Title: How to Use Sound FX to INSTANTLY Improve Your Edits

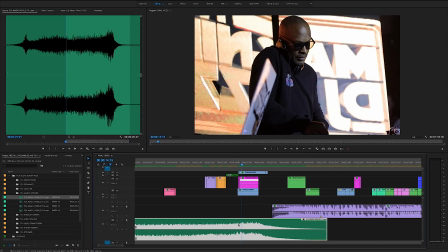(4:12)
Let's kind of line it up. I know I want to line up the outro of the sound kind of with a vocal that I already have in mind.
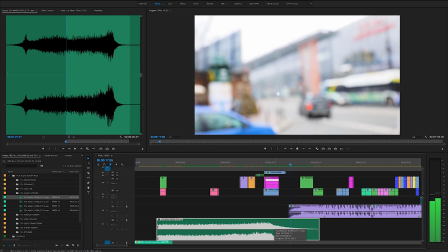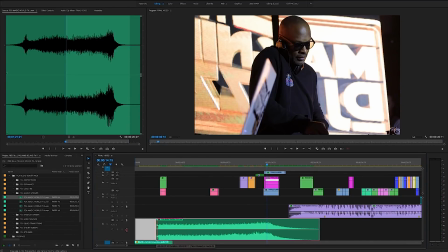(4:23)
And that kind of fades out nicely into the audio track. So let's kind of tighten this up a little bit.
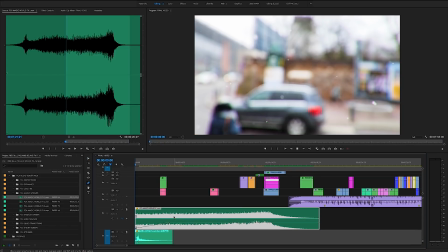(4:29)
Turn it down because I know I'm gonna have a vocal layer beneath it.
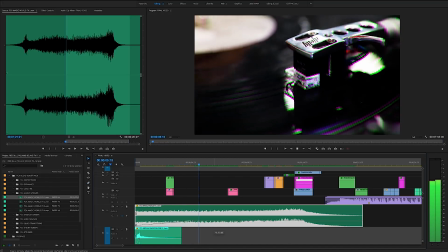(4:36)
Have that nice fade in.
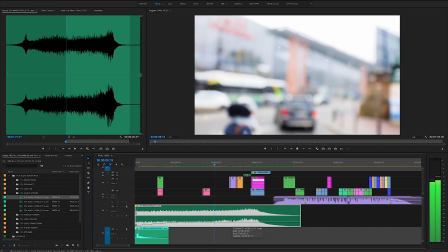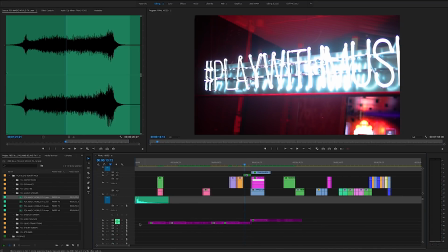(4:44)
And I'm actually really liking the way that this matches up with the footage. Let's hear it with the vocals.
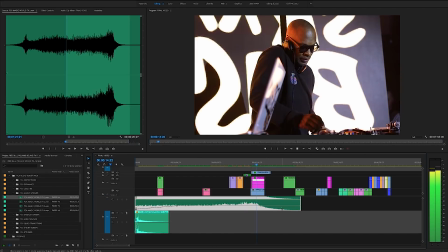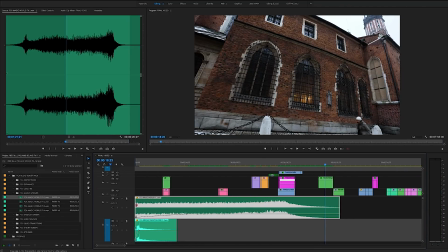(4:56)
And that's not bad actually. I'm gonna kind of tighten that up a little bit.
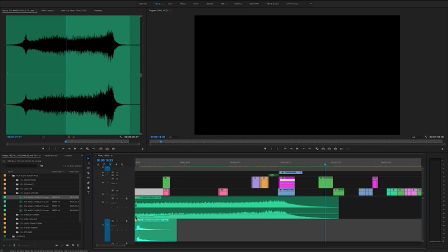(4:59)
Like I said I wanted the fade out swoosh of that magical world sound effect to
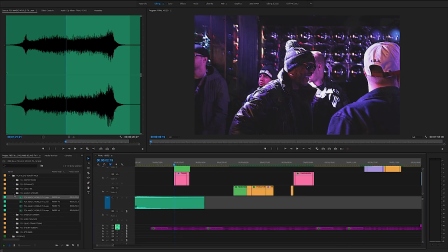(5:06)
kind of line up perfectly with that last epic vocal statement that he makes at the end of his vocals. So now what we're going to do is kind of look in this distortion folder that I have and see if we can find some
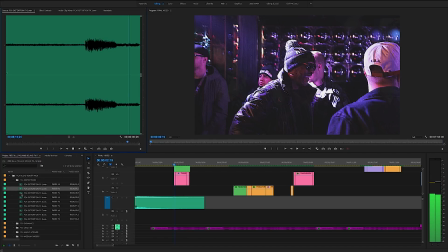(5:20)
right audio sounds that can match up with the visual glitchiness that we have in this intro montage.
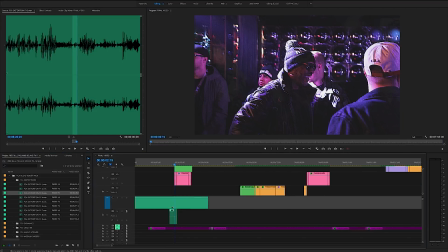(5:37)
And with these kind of glitchy sounds you really don't need that much. You really just kind of need two or three frames of the actual sound.
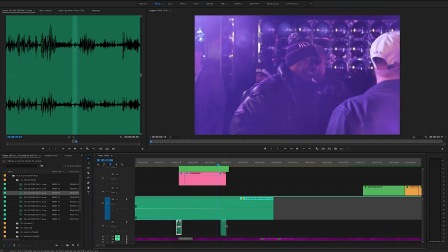(5:50)
I think that this kind of sound might match better on the end of that cutaway shot. Kind of like that little blip right there. Drop that in, trim it up.
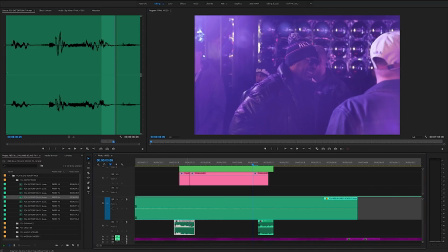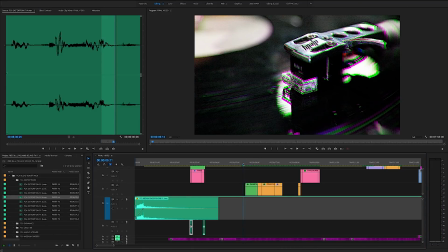(6:13)
Cool so let's move forward on to this kind of cutaway. We have kind of these more kind of glitchy cutaway shots.
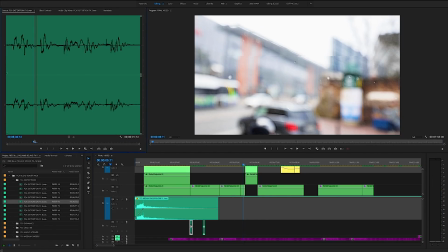(6:23)
I like that poppiness. I'm going to put an in point and out point and drag that into the timeline.
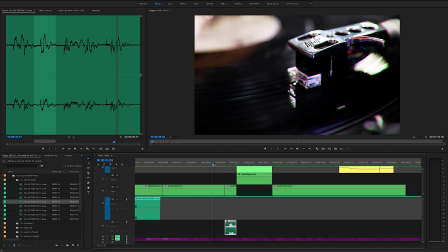(6:28)
And really what you're looking to do here with any kind of sound effects that you're adding is you really want to create a marriage between the visuals and the audio.
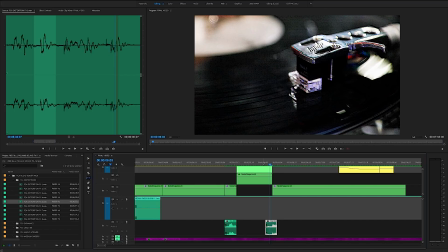(6:37)
You really want to find that perfect sound effect that really complements what the viewer is actually seeing.
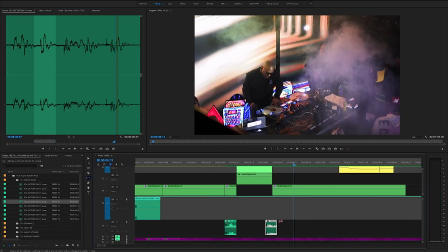(6:43)
If it's kind of a short, blippy, glitchy cutaway, you kind of want to have that poppy sound effect glitch,
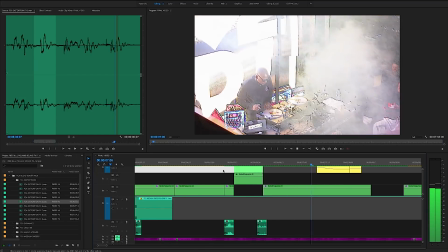(6:50)
you don't want to have something bright and happy, you want something a little bit more gritty and glitchy. And I really like this lead-in sound that I have here.
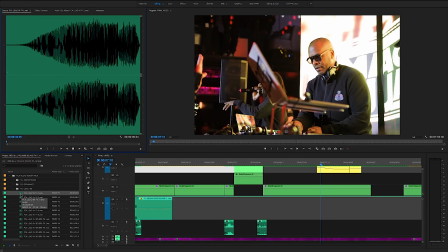(6:58)
I'm going to cut this up and see what we can do with it.
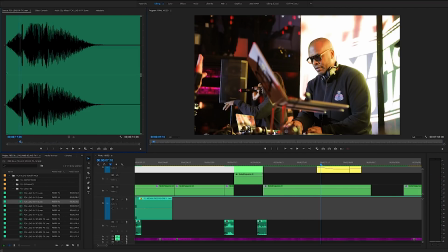(7:03)
And what's actually a huge time-saver here is that I only added sounds that I actually use in my project,
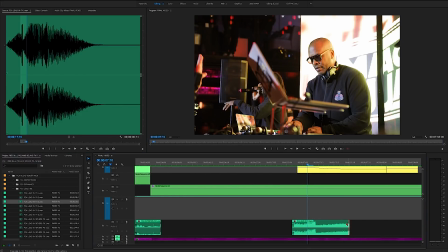(7:09)
so rather than going through and scrolling through hundreds of hundreds of different sounds to find what you're looking for,
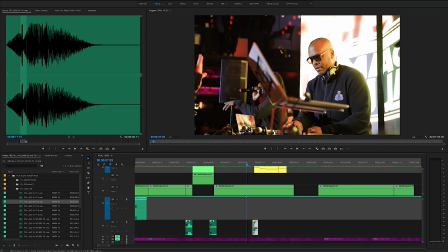(7:15)
it's more of a smaller library here with only good sounds.
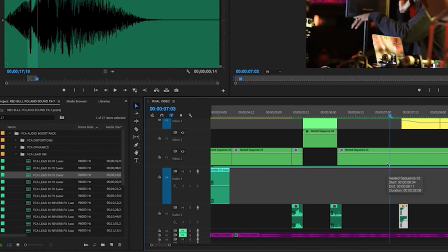(7:20)
And there's actually a reverb version and a non-reverb version for each sound.
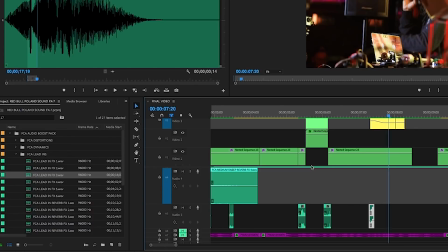(7:26)
So sometimes you want that reverb and sometimes you don't really need it. It doesn't quite match up with the sound at the beginning of this clip.
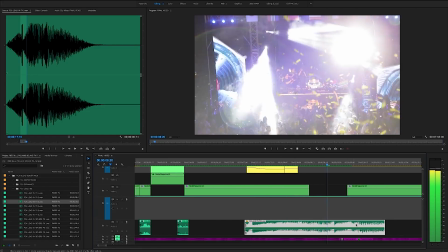(7:34)
Let's see what we can find towards the end of it. This might cut together well with this party shot.
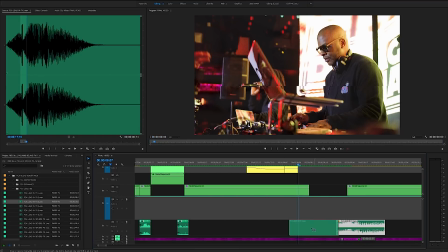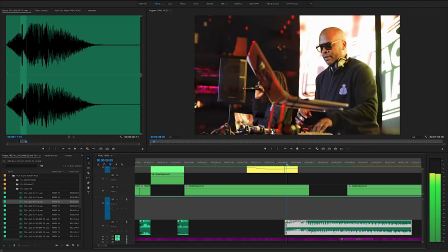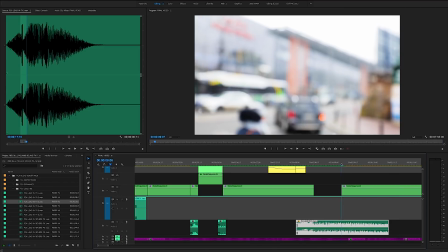(7:51)
Trim the end of the clip.
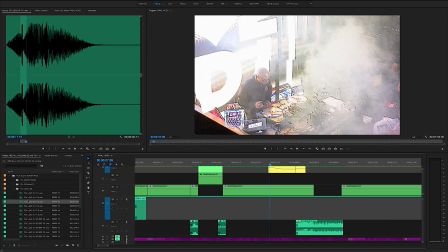And let's find something else.
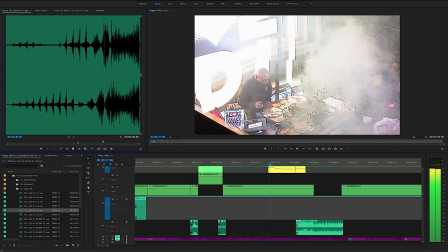Kind of liking this little bit right here. See how that sounds.